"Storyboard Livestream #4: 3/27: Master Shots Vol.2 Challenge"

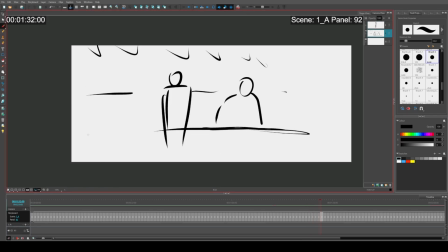3266s
Someone in the background moves to motivate that character to move because he sees that motion.
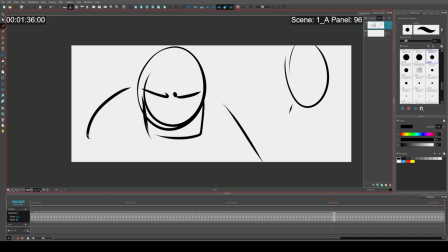3272s
And so this is going to help end the conversation, wrap it up real quickly. They make some ending points where we get our arc and push.
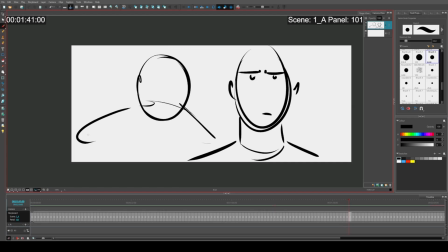3282s
And then he says a point into his ear. And so it's almost like, ooh, maybe he hears it. Maybe he agrees, but he can't, he can't show it. The guy turns around, and we cut to this extreme wide.
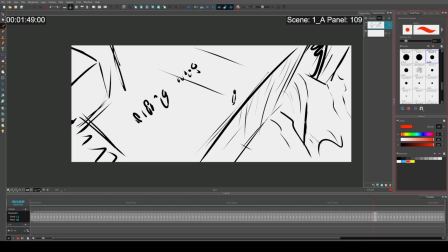3295s
And there's a nice waterfall that I threw into this. All right. Yeah. That turned out pretty okay.
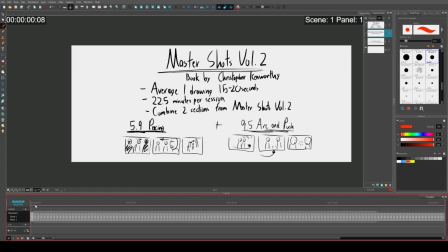3306s
I will admit that one was really stressful to do because I didn't really know the characters or the narrative. as always.
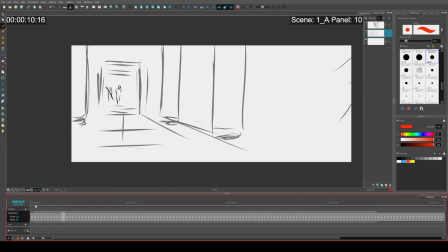3314s
And so I really had to figure out what this was going to be about as I was doing it. To make matters even worse, I originally stated that this would not be military themed,
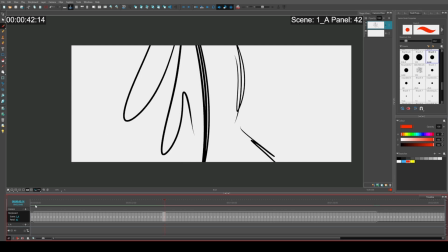3329s
and then it immediately became military themed within 5 seconds.
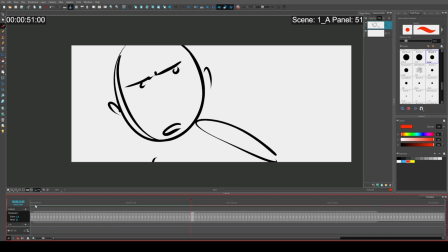3335s
Next time, if I were to do this, I would try and push it and make it something more creative. Like maybe it's a kid talking to some toys, and that's the reason why we're having a pacing shot like that. Or maybe it's someone looking at a long list of like grocery items,
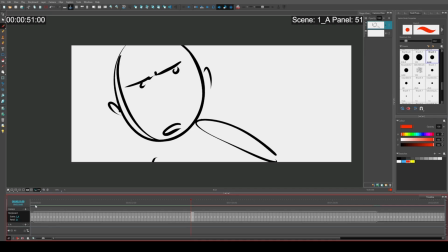3354s
or like grocery, stuff on the shelf. So it's emotionally similar to like a military pacing shot,
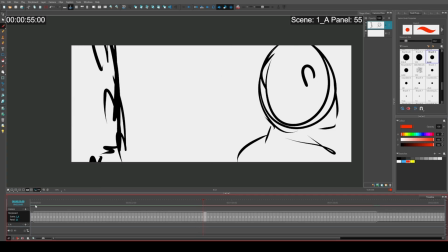3364s
but it's being used in a different context, and that's where the humor comes from it. That would have been more creative. You know what? The more I do these, and the more I've done them, the more creative it gets over time.
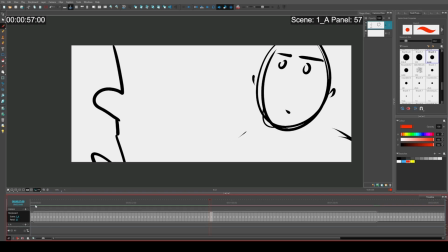3377s
So, you always want to make it interesting and use visual storytelling in creative ways that's engaging to the audience. All right. Well, I gotta go. So thank you for your time, and everyone have a good rest of your day.
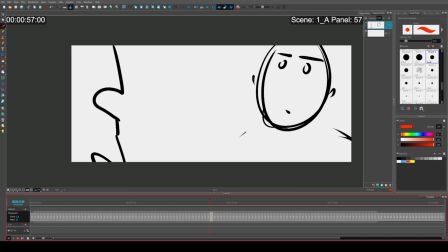3392s
Bye. As soon as I hit the stop recording button, that is, if I could find it. And streaming. There it is. See ya.